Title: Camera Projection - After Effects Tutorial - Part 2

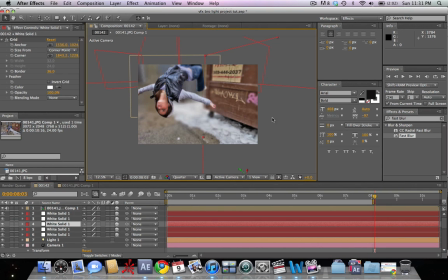496s
And now we're going to go back to our original composition and you can see that the front of her is more in focus now than the back legs just
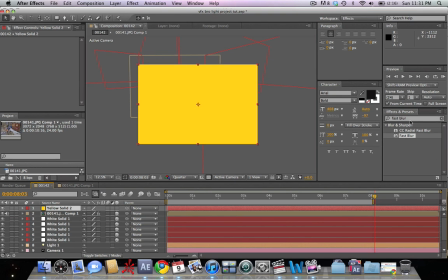504s
making it a lot more realistic we're going to take a new slayer solid and we're going to add an optical flare to this an optical flare is a plug-in from video copilot video copilot.net this plug-in moves in 3d space
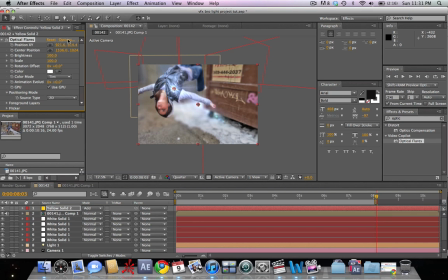519s
with the camera so it helps to add a third dimension to your shot let's change the composite mode to add and i For this particular shot,
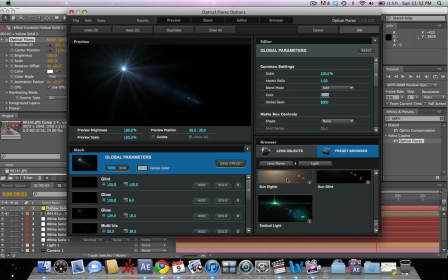527s
I used the digital sun preset inside of the optical flares plug-in.
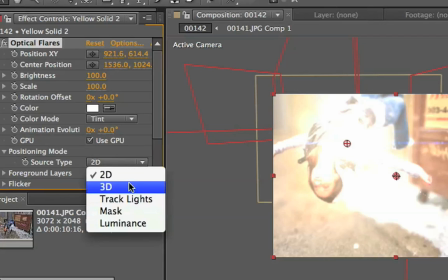535s
Hit OK. And we're going to change it to 3D source type so that as the camera moves, so does the flare.
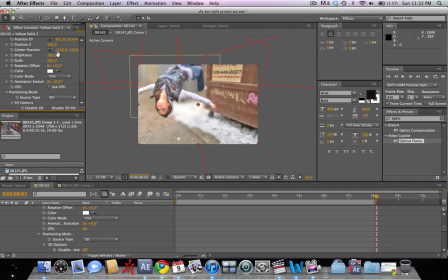542s
We're going to change the Z position to 100 so that it moves farther back as if it were actually in the shot. We're going to change the YZ position so that we can see in the shot. Let's go back to the first frame and just move it around to where we want it to be. I like to back towards that wall.
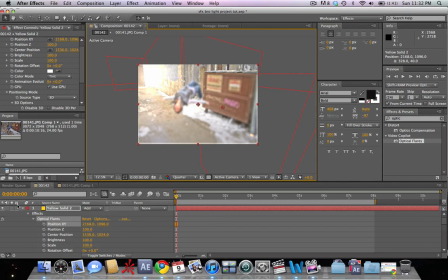560s
So let's put it there. And now that optical flare is going to look like there's an actual light in the shot. Finally, we're going to go to Layer, New, Adjustment Layer, and add Curves to the shot.
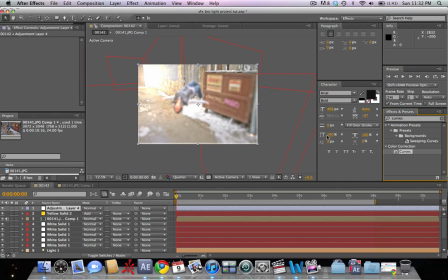574s
So in your effects bar, type in Curves and drag that onto the Adjustment Layer. We're just going to adjust it so that the darks are a little bit darker and the brights are a little bit brighter.
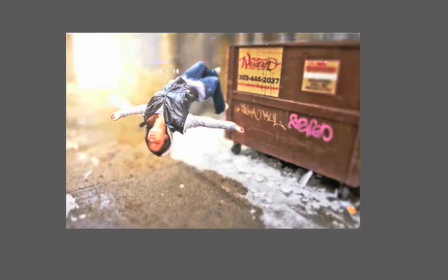587s
Let's go ahead and render out the final comp here and see what we've got.
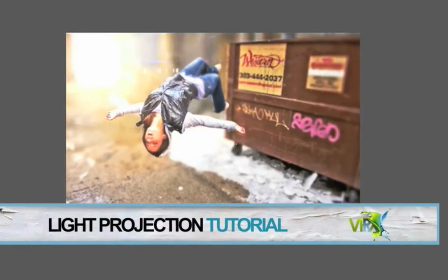595s
Alright, this is VFX bro with another tutorial on After Effects light projection.